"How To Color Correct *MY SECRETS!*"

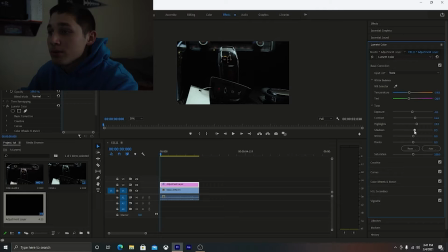[4:08]
Shadows, you don't want to turn them down too much because this is already a dark scene as it is. Then you're gonna let's go to whites. I don't really mess with these too much. It depends the shot normally. And then we're done with tone. You don't really need to do too much when it comes to tone and white balance. Just kind of find an even in between, an even adjustment, right? Faded film, I always add about 5 to 10 faded film.
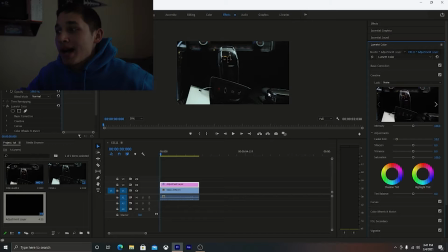[4:35]
It just adds that cinematic look to a video. It's so nice, I love it. Sharpen, we're gonna go to about 10, just so we can get, 5, 10 too much. And then saturation, we're gonna go to around 110. Now this is what we have so far.
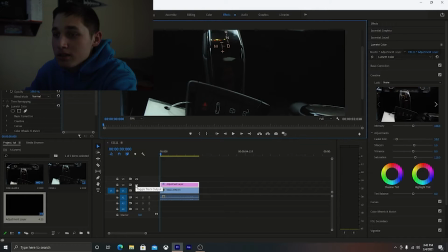[4:52]
Pretty clean, don't you think? If we go into 50%, you can see by toggling this off and on, it really looks cinematic.
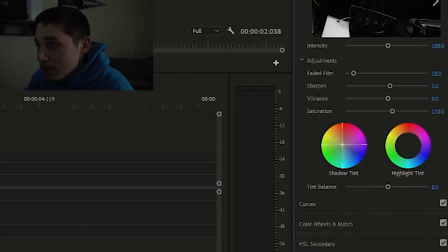[5:01]
Then we're going to go to our shadow tint, and we're going to mess around with this. Like I said, I normally go for that blue kind of look.
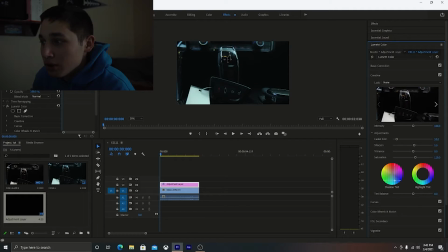[5:09]
I think it just really makes it pop out. You don't want it to go too blue like that. You want to find that nice in between, like I mentioned earlier. Highlight tint. This is just going to add like an overall tint to your video.
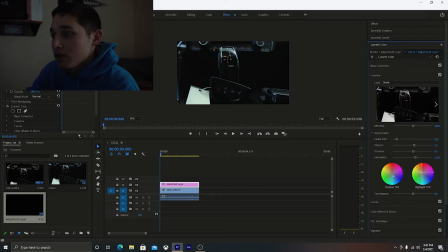[5:22]
So you just want to make sure that it goes well with your shadow tint. I always like to do opposites when it comes to highlight tint. And we're just gonna pull it up a little bit. So this is what we have so far. I think it looks really nice so far.
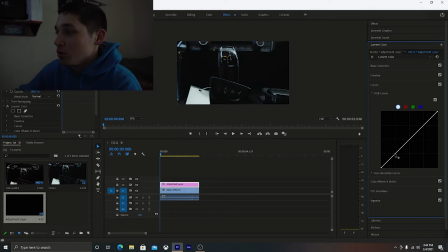[5:37]
Okay, next up, curves. Curves are essential. We're gonna go one right here, one right here, and one right here. You want to make sure that you go directly up the line. Now we're gonna go from the bottom, and when you're messing
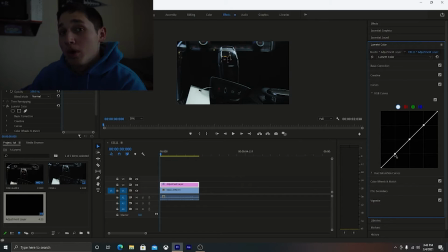[5:54]
with the curves, you want to get like an S. Okay, it depends what you're looking for and what you're going for on which way you would turn it, but we're gonna put it down just a little bit like that. We're gonna go up here. It's gonna bring on that overall
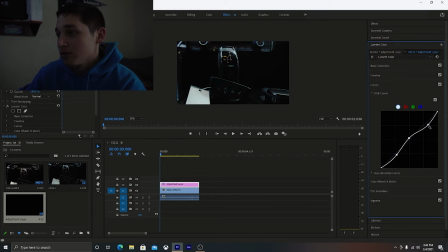[6:12]
highlight, and then this is just messing with the shadows, if you can see, and that looks good. Okay, if we toggle this on, you can see that it really got rid of some of that faded darkness that you can see in there,
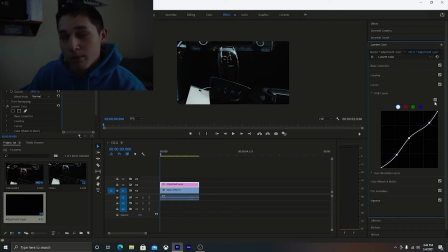[6:28]
and it makes the center console pop out more. Color, wheeled, and matched. Now we're gonna go to midtones, and we're just gonna find that balance. You know, it's always about finding that balance. So I like to go in between the yellow and green, just to find that nice pop.
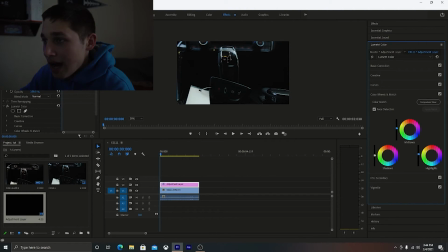[6:47]
And then with the highlights, again, it's just finding that balance. So again, yellow and green, or we can go up a little bit or down. Let's just do that yellow and green again. Shadows, you want to go down a little bit.
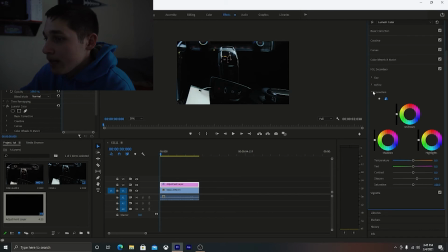[7:04]
And that looks dope. Okay. Now to tie it all in together, we're going to go to crop. This is a secret. Not really a secret, but this makes the overall cinematic look, cinematic video pop out.
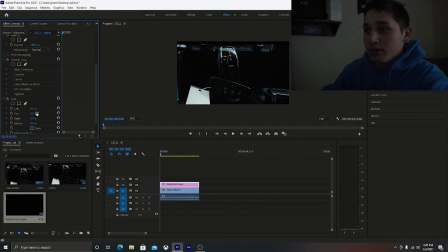[7:19]
It brings everything together. I always do about 5. I don't want too much bars. And here we go. Let's see what it looks like. This is before, and this is after. Don't have to spend too much time when it comes to color correcting, but just learn a little bit. You know, if you don't have anything to edit, I recommend just taking a nice picture and just practice your color grading. So, if you guys have any questions about how I do certain things, tutorials, all that stuff, leave them down in the comment section below. I'm going to try and just kind of start teaching more. You know, sharing my experience, what I have learned with you guys. Color grading. It's a good one. It's a really good one. So, hopefully you guys enjoyed this video. Okay? I really need to shave this. Like I said, this is so